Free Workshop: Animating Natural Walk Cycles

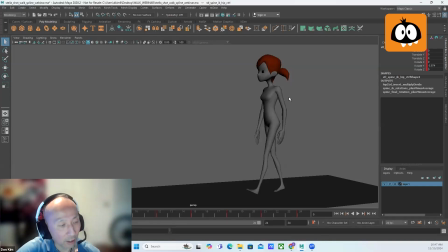(44:39)
And then the other thing that you would do, sort of as a starting point, in order to stylize the walk, is to break out of the traditional extreme down, extreme up. The contact poses, for the most part, in the passive position, I mean, you kind of have to have the legs spread apart and the stride at the passive position.
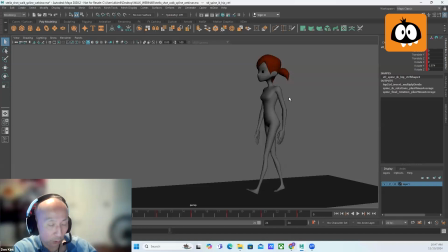(44:58)
Kind of have to have one leg kind of swinging through and have a nice sense of balance. So those ones you could tweak a little bit, but where you can have a bit more flexibility and creativity would be the extreme down and the extreme up. So those are two poses where you would kind of focus more on
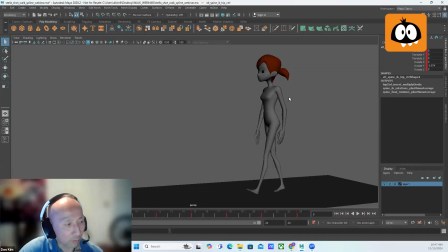(45:14)
finding different ways of posing those out to give it the character a bit more personality.
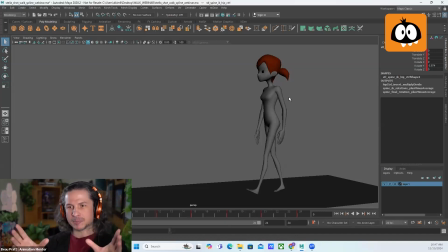(45:22)
That's really cool. So it's just really just finding all of those different principles and exaggerating different elements of each one. And I'm assuming studying a lot of reference. Yeah, exactly. Uh, Now we do have a few questions here regarding the rotations of the character.
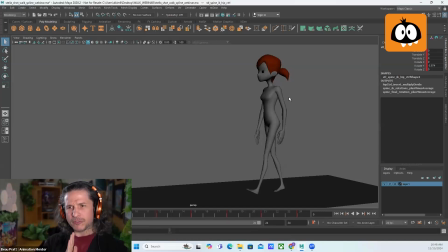(45:39)
You were adding a lot of rotations into the hips and getting all of that detailed. Do you find that you add a lot of rotations, especially that forward back rotation, rotate X, to the spine and the torso, or do you tend to keep that more still for a vanilla style walk?
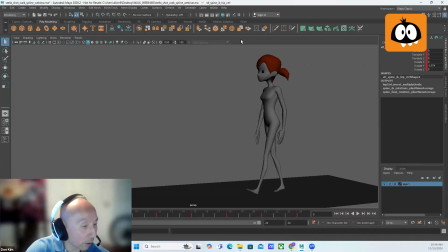(45:55)
Yeah, I mean, there are controls there along the length of the torso.
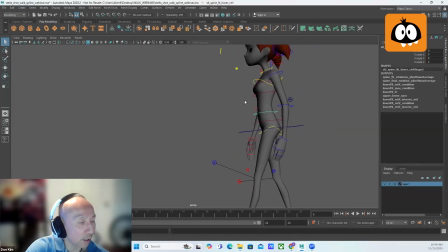(46:01)
The only thing about that is that you don't want the torso to feel too rubbery. So you have to be very careful. You're going to use that. I think the only areas I'd probably use it mostly would just be a little bit of compression,
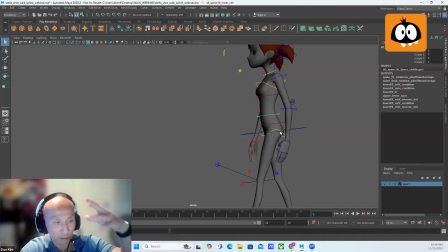(46:16)
a little bit of compression and contraction in the spine, like as the characters landing their steps. So there's a bit of squash and stretch in the torso. In terms of any type of rotation, I'd be for a vanilla walk,
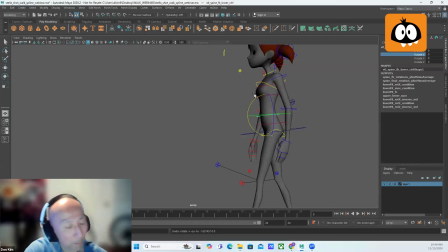(46:32)
I'd probably not use those controls because then it starts to kind of layer on top of each other, and you might have a bit too much movement in the torso. So, if anything, I'd probably just do some TX or Y, I should say, to add a little bit of squash and stretch. The only thing that you could maybe do with
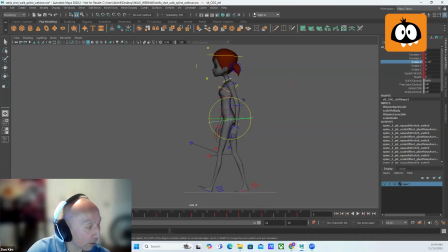(46:53)
the rotation and X on the cog or the torso is that through the extreme down, you could have a slight rock back on the torso here. Just kind of give her a little bit more of um, a slight rotation back, and that just helps to sell the weight of the step.
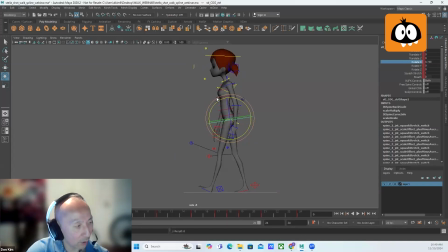(47:13)
As she puts her foot down, just rocking her body back a bit. This idea of opposing forces. So you have like one force going one way and another force going the opposite way. It just helps to make that force feel or that impact feel a little bit stronger.
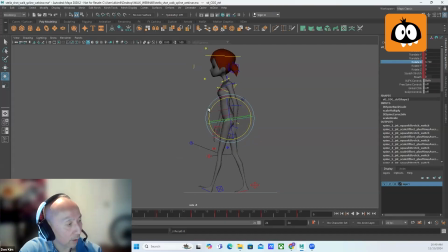(47:29)
So that's one thing you can maybe try to do just to give it a little bit more weight. But otherwise, I'd probably just leave these controls alone for a vanilla walk.
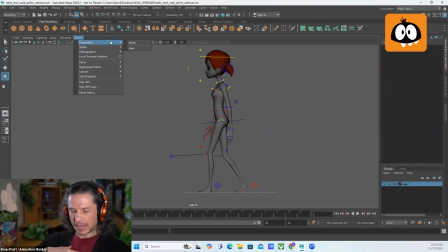(47:40)
And when you add that overlap in the body, is that something you do by copying like the translate Y of the hips and just applying that to the upper chest, or do you do that manually and build that uh,
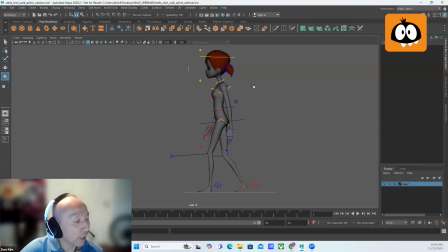(47:51)
pose to pose? Yeah, I don't necessarily like, I mean, for somebody who's beginning, that might be a good workflow because sometimes it's hard to judge offsetting of timing. But I would suggest kind of doing it more by eye and kind of understanding like when something eases,
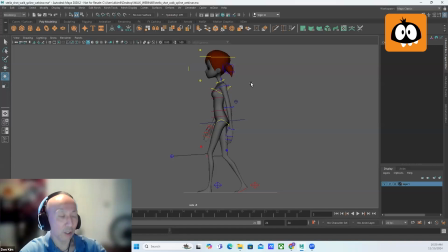(48:10)
and that's when the next joint should start to follow through instead of just kind of going to the graph editor and shifting around curves.
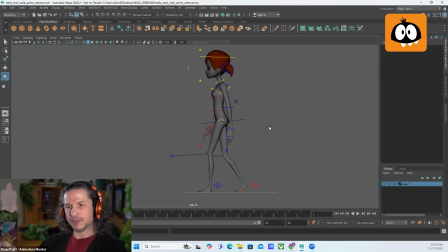(48:18)
Really getting the understanding of what it feels like to move it yourself versus just letting the computer handle it on its Exactly. own. Nice. And then do you add the overlap in the head as well during all Yes. of that?
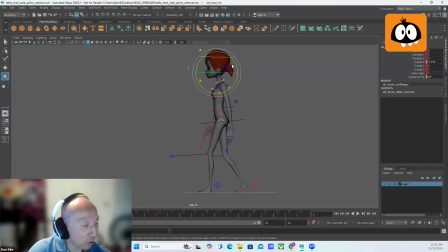(48:32)
Yeah, and again, I mean, you could start it with a bit of just offsetting of keys. Like at the extreme down, you can have the head tilted down a bit. At the extreme up, you can tilt the head up a little bit and just kind of offset the RX curve of the head relative to the up and down on the cog.
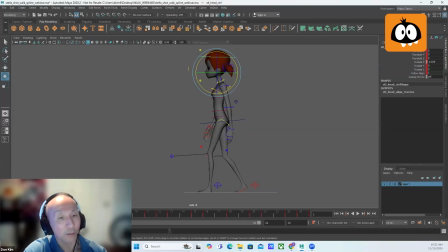(48:48)
Just kind of have it a little bit behind. But again, I kind of like to just kind of do it manually in the sense of understanding when the next joint starts to slow, whatever the leading joint is, whenever that starts to slow, that's when the the one previous starts to follow through.
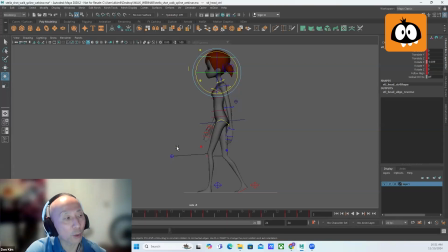(49:08)
And I think that's just a better way of working, so you understand how those joints behave when relative to one another, the relationships between those joints.
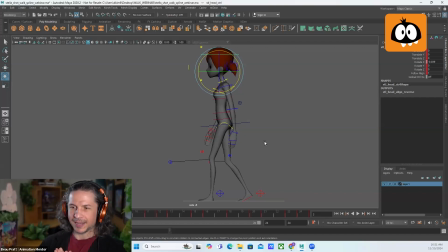(49:19)
Nice. Another bunch of questions we have in here.
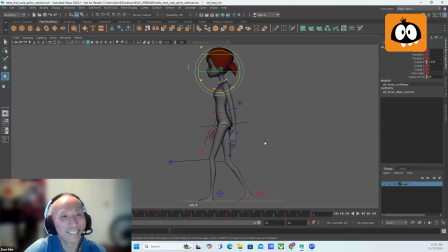(49:24)
This is probably the most popular question here is knee pops. How? Yes. Yeah.
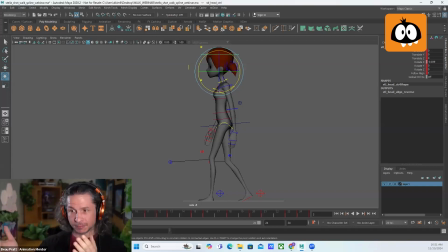(49:29)
So how do we remove knee pops? What are knee pops for someone who hasn't gotten to that stage yet?
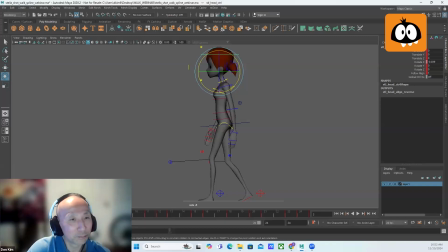(49:36)
Yeah. And is there something that you can do to clean your workflow or
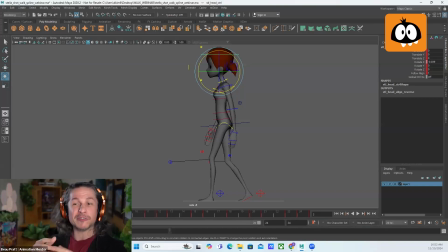(49:41)
approach your poses to avoid them or minimize them as much as possible?
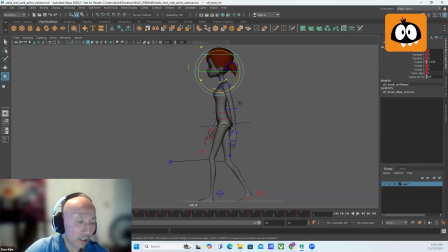(49:46)
Yeah, so knee pops, it's something with IK. There's a certain threshold that, as you're posing your character, the knee could potentially pop straight or pop bent, right? Like there's a certain threshold of movement that causes the IK to react that way.
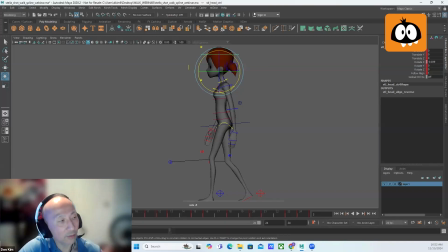(50:06)
Um, so the way to try to alleviate that is to ease in and out of poses. So that's the best way of doing it. So if you're going from a bent leg to a straight leg, so in this case, if you look at
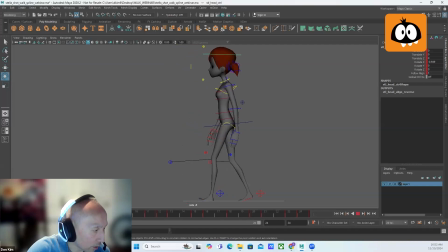(50:22)
again, the swinging passing leg, you can see how the leg sort of eases out of the bend and then it eases in to the straight leg, right? So the easing into the straight leg helps to avoid a potential pop, the leg popping straight.
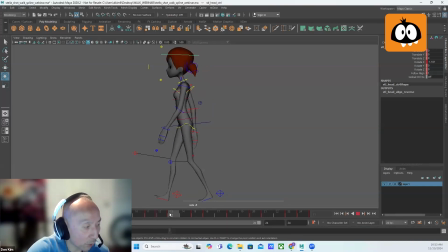(50:41)
And then coming out of that, you can see how the leg here on frame 13, so 12 was a straight leg, on 13, it just starts to bend. So again, a little bit of an ease out, and then it continues to bend, and then that same leg goes straight right here.
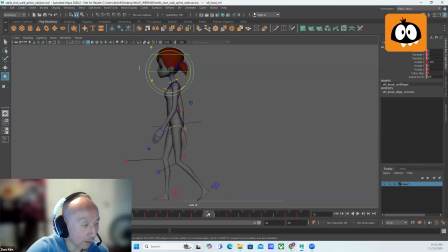(50:57)
And again, I'm trying to get the spacing to get smaller and smaller leading into that straight leg. And the way I'm doing this is a little bit of a cheat. But the way I'm doing it is I'm grabbing this control on the heel of the foot, which is a scale control,
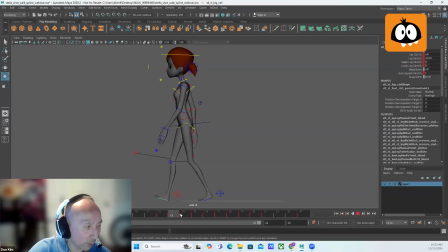(51:13)
and I'm using that frame by frame just to kind of dial in a little bit more bend or a little less bend in order to get that ease that I need. So I'll show you this leg stretch attribute. I just hold control and then I can just kind of use my mouse and go slide them side to side,
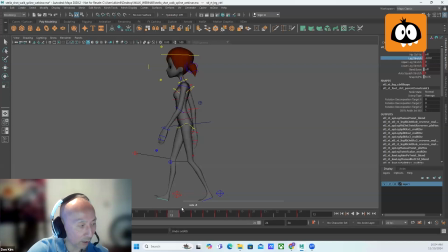(51:32)
and I can just adjust how much bend or how much straightening I have in that leg to help me with getting the eases to work. The other thing about the knees, not necessarily the IK, but the knees in general and how they could pop is tracking the arc of the knee.
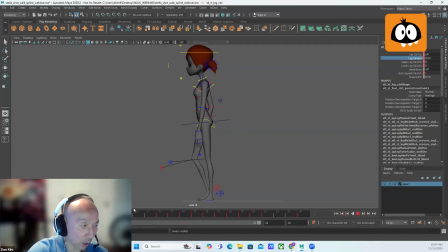(51:48)
So I noticed with students who are beginning with a walk is that they run into a problem where they have, and this is what I talked about earlier, they have the knee too high up through the extreme up. They exaggerate it a little bit too much. So what happens is that the knee is swinging up this high, but then when it goes straight,
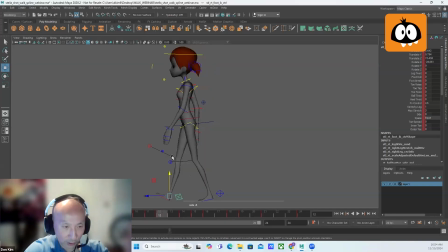(52:06)
it actually goes either straight down or it goes backwards, right? So you don't want the knee to go forward and then straight down, or forward, even worse, forward and then backwards. That will cause a pop in the arc of the knee. So you always want to make sure that you're tracking that arc, making sure that's moving in one direction,
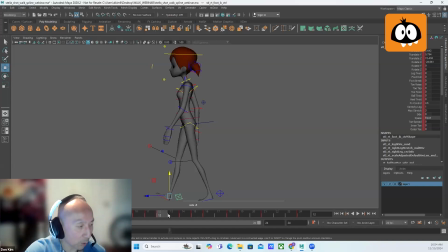(52:26)
and also that it has a nice smooth shape to it, so it's not kind of changing direction too abruptly.
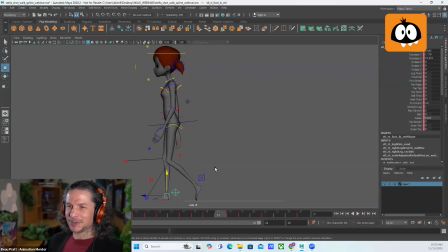(52:34)
Yeah, that raising the foot too high is something I see quite often, and it adds so many pops. It's terrible. And as soon as you bring it down, it it's so much nicer. Uh, and then regarding the knee pops,
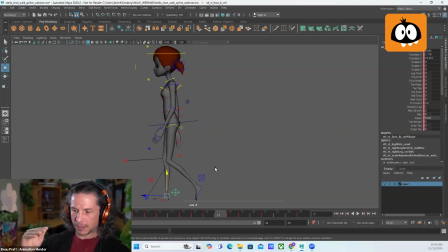(52:52)
do you ever find yourself overdoing the squash and stretch?